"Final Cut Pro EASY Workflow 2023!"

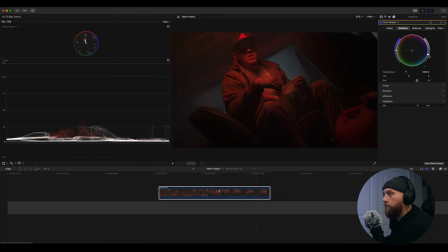[4:08]
I usually try to keep it around that 3 so it doesn't go down into that 0. So maybe right there, and let's bring some highlights up. All right, maybe right there. Maybe bring these midtones down a little bit, and then we're gonna bring these shadows actually back up a little bit to add some more detail.
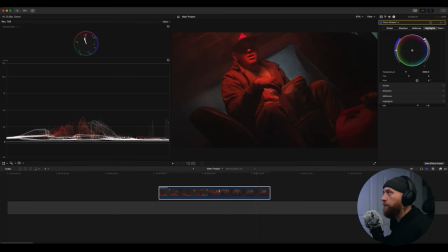[4:25]
Maybe boost the highlights just a little bit more. That looks fine to me right now. And then I'm gonna add a color curves. So I'm gonna bring these mids down a little bit right here in this area. Then I'm gonna bring this up right here about in this top area.
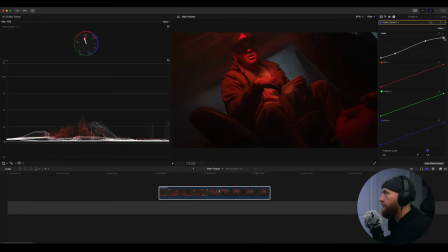[4:38]
Maybe drop this down to kind of make those whites a little bit more gray, and then maybe lift the blacks just a tad bit. Bring this down just a tad bit and toggle it off and on. Add some more contrast to it, looks good. All right, boom, we're gonna do some hue and saturation curves as well. So click this dropper.
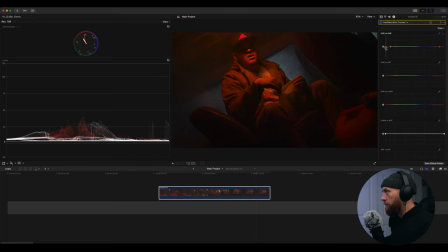[4:57]
I like this red right here, but I want to make it a little bit more orangish red. So I'm going to bring it about right there. And then we're going to click right here so I can get that blue back there that's kind of coming from that light. And now it's right there. I'm going to click on this blue, hold shift and move it out a little bit more and do the same for the other one.
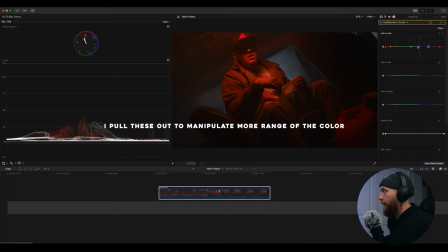[5:17]
And you hold shift so that it doesn't go up and down. It stays on the line. Let's see. I'm going to bring this more towards the greenish side, actually, because I think it looks cool, more so green, maybe like that.
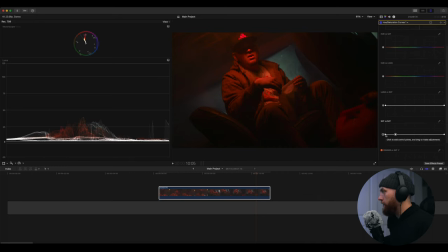[5:31]
That looks cool. We'll come here, drop a little spot right here on this saturation versus saturation so I can make the blacks pure black. I'm gonna do one more thing. I'm gonna add a color wheels.
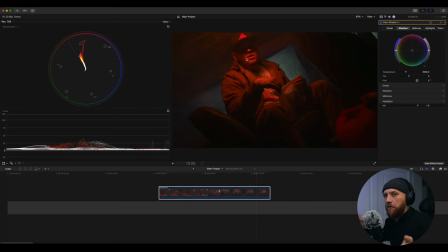[5:43]
Since you can't see his skin tone and we're not trying to make that skin tone look natural in this one because it's a stylistic look, there's a red light on his skin. We can just go here into the shadows and add some color into these shadows. And I think what I'm gonna do is add some green, dark green right there, and deep green.
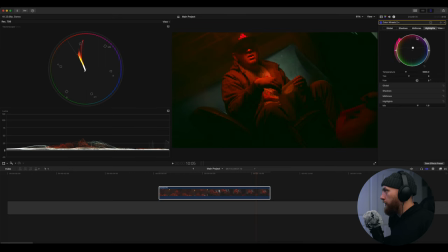[6:00]
Then we're gonna come to the highlights and I'm gonna pump some more orange back into the highlight area just to make that orange and greenish look pop. Those are complementary colors, I do believe. Now, if you take it off, put it on, it looks pretty cool. Let's come back to the shadows and make them a little bit more bluish green. Off, on, yeah, that looks fire.
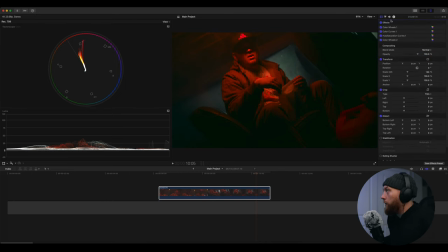[6:19]
So if you come back here, I feel like I'm done with this clip already. Click it off and on. That looks fire. So I shot this with the R5 and it is grainy. If you look at the clip, it's definitely got some grain in it.
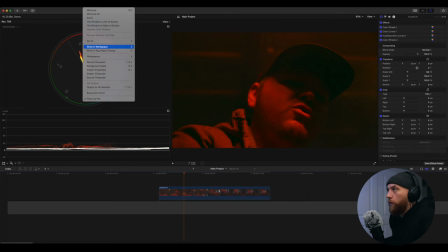[6:32]
So typically what I would do is I would use a denoiser, go to Windows, Workspace, Default, so we can come back to this regular shot.
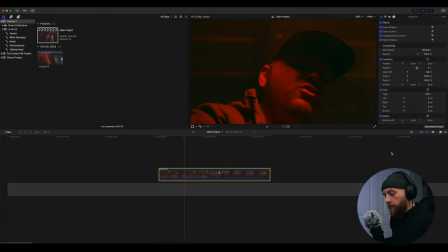[6:40]
And typically what I would do, like I said, is use a denoiser. So Command-5, that'll pull up our effects down here. And if you come down here to neat video, you can use this, drag it on, and it will denoise. And I paid for this. You can look into it. I'll leave a link down below so you can look into it if you're looking for a good denoiser.
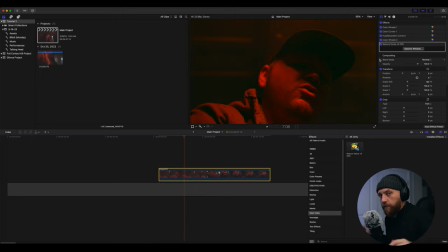[6:58]
But basically what it does is it cleans up the grain out of your shots. It basically smooths it out and makes it look better. But 9 times out of 10, I really don't care for music videos because I like to add grain to music videos a lot of the time, unless I'm going for a really clean look. So we'll take that neat video off. And as far as effects go in here, what I'm using,
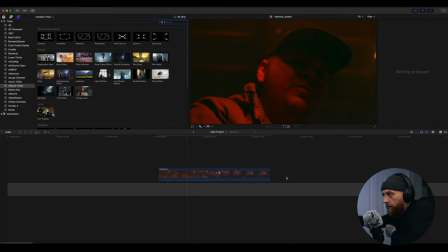[7:18]
because you can't really make a bunch of cool effects like I used to be able to in Premiere Pro, and that was something that scared me, but I use Motion VFX. This video is not sponsored by them, but I have tons of their effects and I use them all the time, and I'm so grateful for them because they made it okay for me to switch to Final Cut,
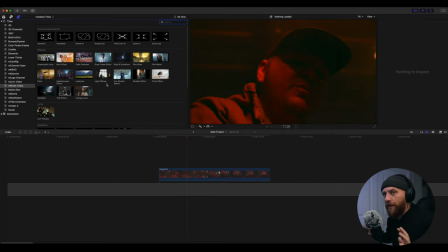[7:36]
because I did not know what I was gonna do for like effects and all the cool stuff I like to do in Premiere Pro. So with that being said, Motion VFX, they have music video, in music video,
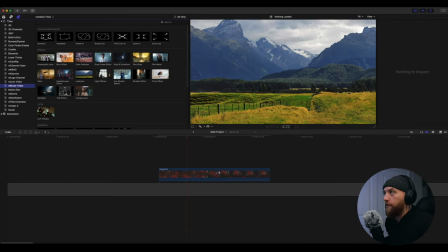[7:45]
this plugin is specifically for music videos, and it's got all types of effects on here that I use. And the reason I'm telling you about this is because the R5 footage is grainy. So what I typically do if footage is grainy is add more grain to it and mess it up more.
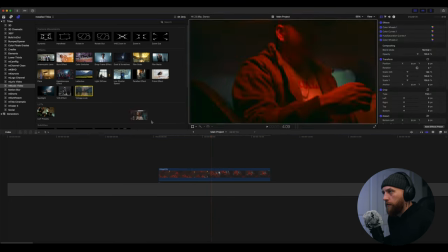[8:00]
So we got this footage right here, this grainy vintage look right here in the music video plugin is always good, because what it does is it adds grain and it adds dirt and blur,
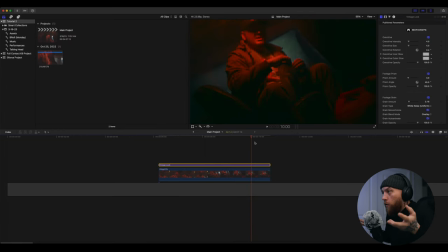[8:11]
and it makes it look like I intentionally shot this or edited this with grain on top of it.